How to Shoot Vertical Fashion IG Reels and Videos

Right, so today we're going to show you, hold on a second, this audio probably sucks, give me a second.
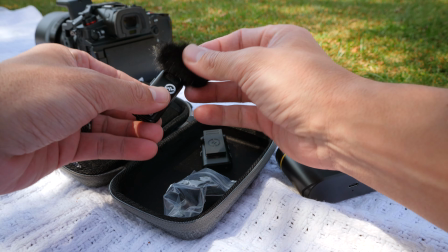That's better. So today we're going to show you how to do these kind of modern day Instagram reel slash TikTok fashion videos that you often see.
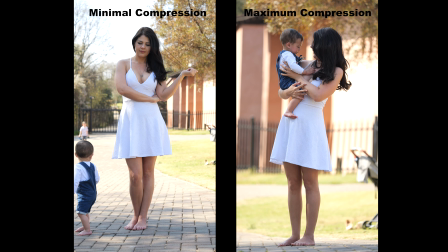A lot of the time they're done in these like super cool portrait videos with a lot of depth of field and a lot of people think it's done with a cell phone with a bokeh effect but in reality the videos have a lot of compression meaning they're done with mirrorless cameras or DSLRs with long-range lenses and that kind of gives you this effect that a lot of people see and a lot of people want and they don't really know how to do it. So we're going to walk you through it and kind of take you through making some cool funky punchy Instagram reels and TikTok fashion videos. Okay so first things first you're going to need is well we're going to shoot this in 4k and you probably don't have to because you're going to be posting it to Instagram and TikTok so HD is more than enough. So if you do have a camera that only shoots 4k 30 rather dumb it down to HD and shoot like HD 60 or 120 you can get some cool slow motion effects of the person walking maybe like flicking the hairdress kind of moving. Sorry the lighting's pretty bad yeah but we're gonna make do. Now I've got a 56 mil 1.4 lens on the GH6 over here so essentially this is a 112 mil 1.4 lens it's gonna give me a 2.8 depth of field so I should be able to blur the background out quite a bit. We'll put on a full frame equivalent 80 to 300 just now and do like a very very cool like walk-in shot like super blown out but there is something that I'm going to show you because a lot of people think that these videos are cropped into portrait mode and that's the first thing I'm going to show you they're not cropped into portrait mode it's not a landscape video that they've cropped out because that's how they maximize the depth of field because essentially using the whole sensor by moving closer because you're moving to portrait let me show you quickly all right so what I'm going
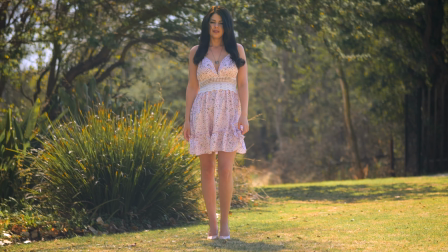to do now you can see Michelle top to bottom and if we crop this out you'd get that kind of depth of field that you
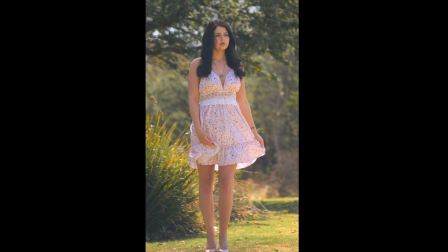see right now I'm shooting this at f1.4 now what I'm going to do is I'm going to walk much closer to Michelle and let's see if we
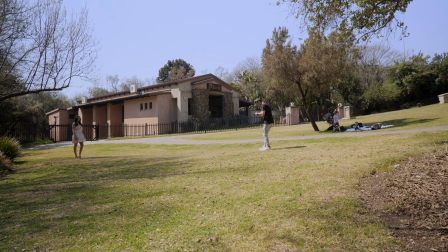can do it like this but obviously you can see here she'd be cropped half-body so if we flip it over into portrait mode
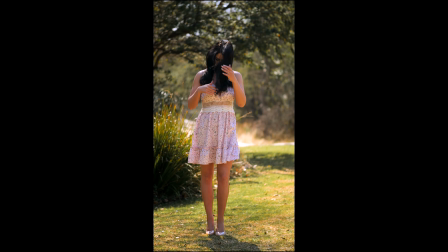and we film now now you can see if I
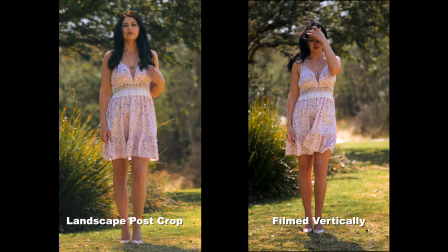do the exact same crop as it was landscape You can see the difference in depth of field.
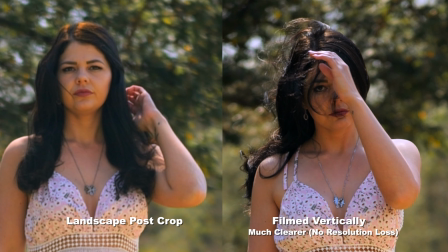It just looks totally different So what we're going to do is we're going to get some shots of Michelle
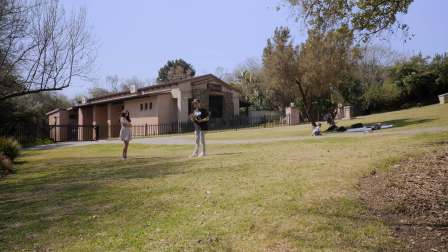Kind of showing the fashion outfit piece so little pieces here and there and I'll kind of show you as I go As to what we're going to do and how we're going to stitch it together Some of her face some of her flicking her dress and kind of piece these little things together and make it quite punchy and cool First let's start with the dress because it does look nice here.
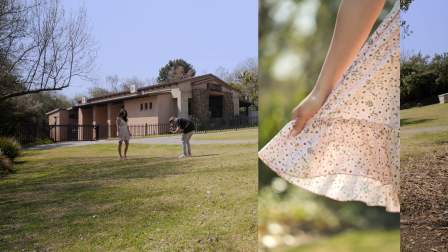Okay, so wave your dress around for me
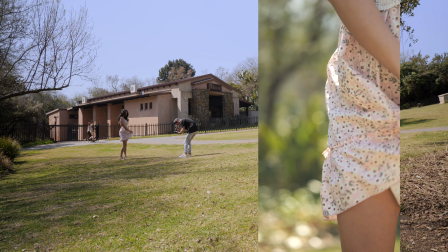and then I give a little bit of a like an oscillation movement to the right get some parallax on the background I'm
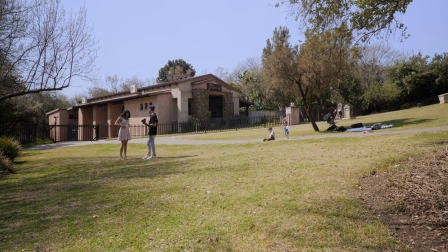gonna get this detail of your dress over here for me so kind of like maybe hold like straighten it out and like slide
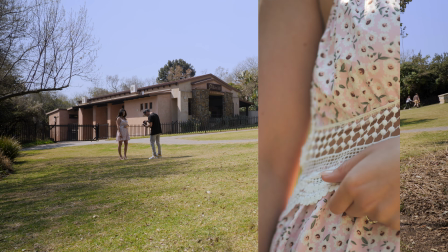your hip to the one side so now we're gonna get some of her dress over here and you kind of see her hands gonna slide around
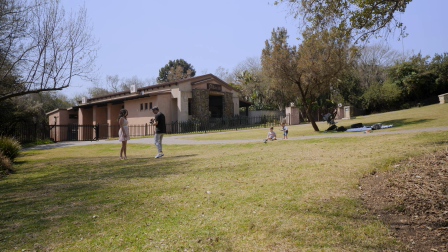and some of the back of the dress now the back of the stress is quite cool so turn around there we go just like that look over that shoulder for me that's nice so now I've got some like got some cool lens flare over here so there we go she's playing with her
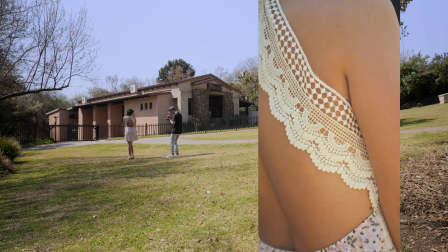hair kind of go down show the detail on the back of the dress take
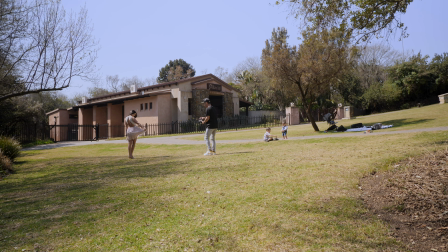your dress and kind of like hold it out the wind's kind of blowing it on your bum so it looks quite nice so now we're going to get a little bit more leg
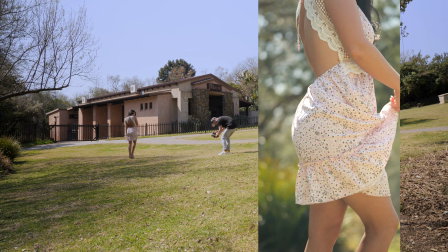and make it kind of like knotty just flick it around maybe see some cheek i saw some cheek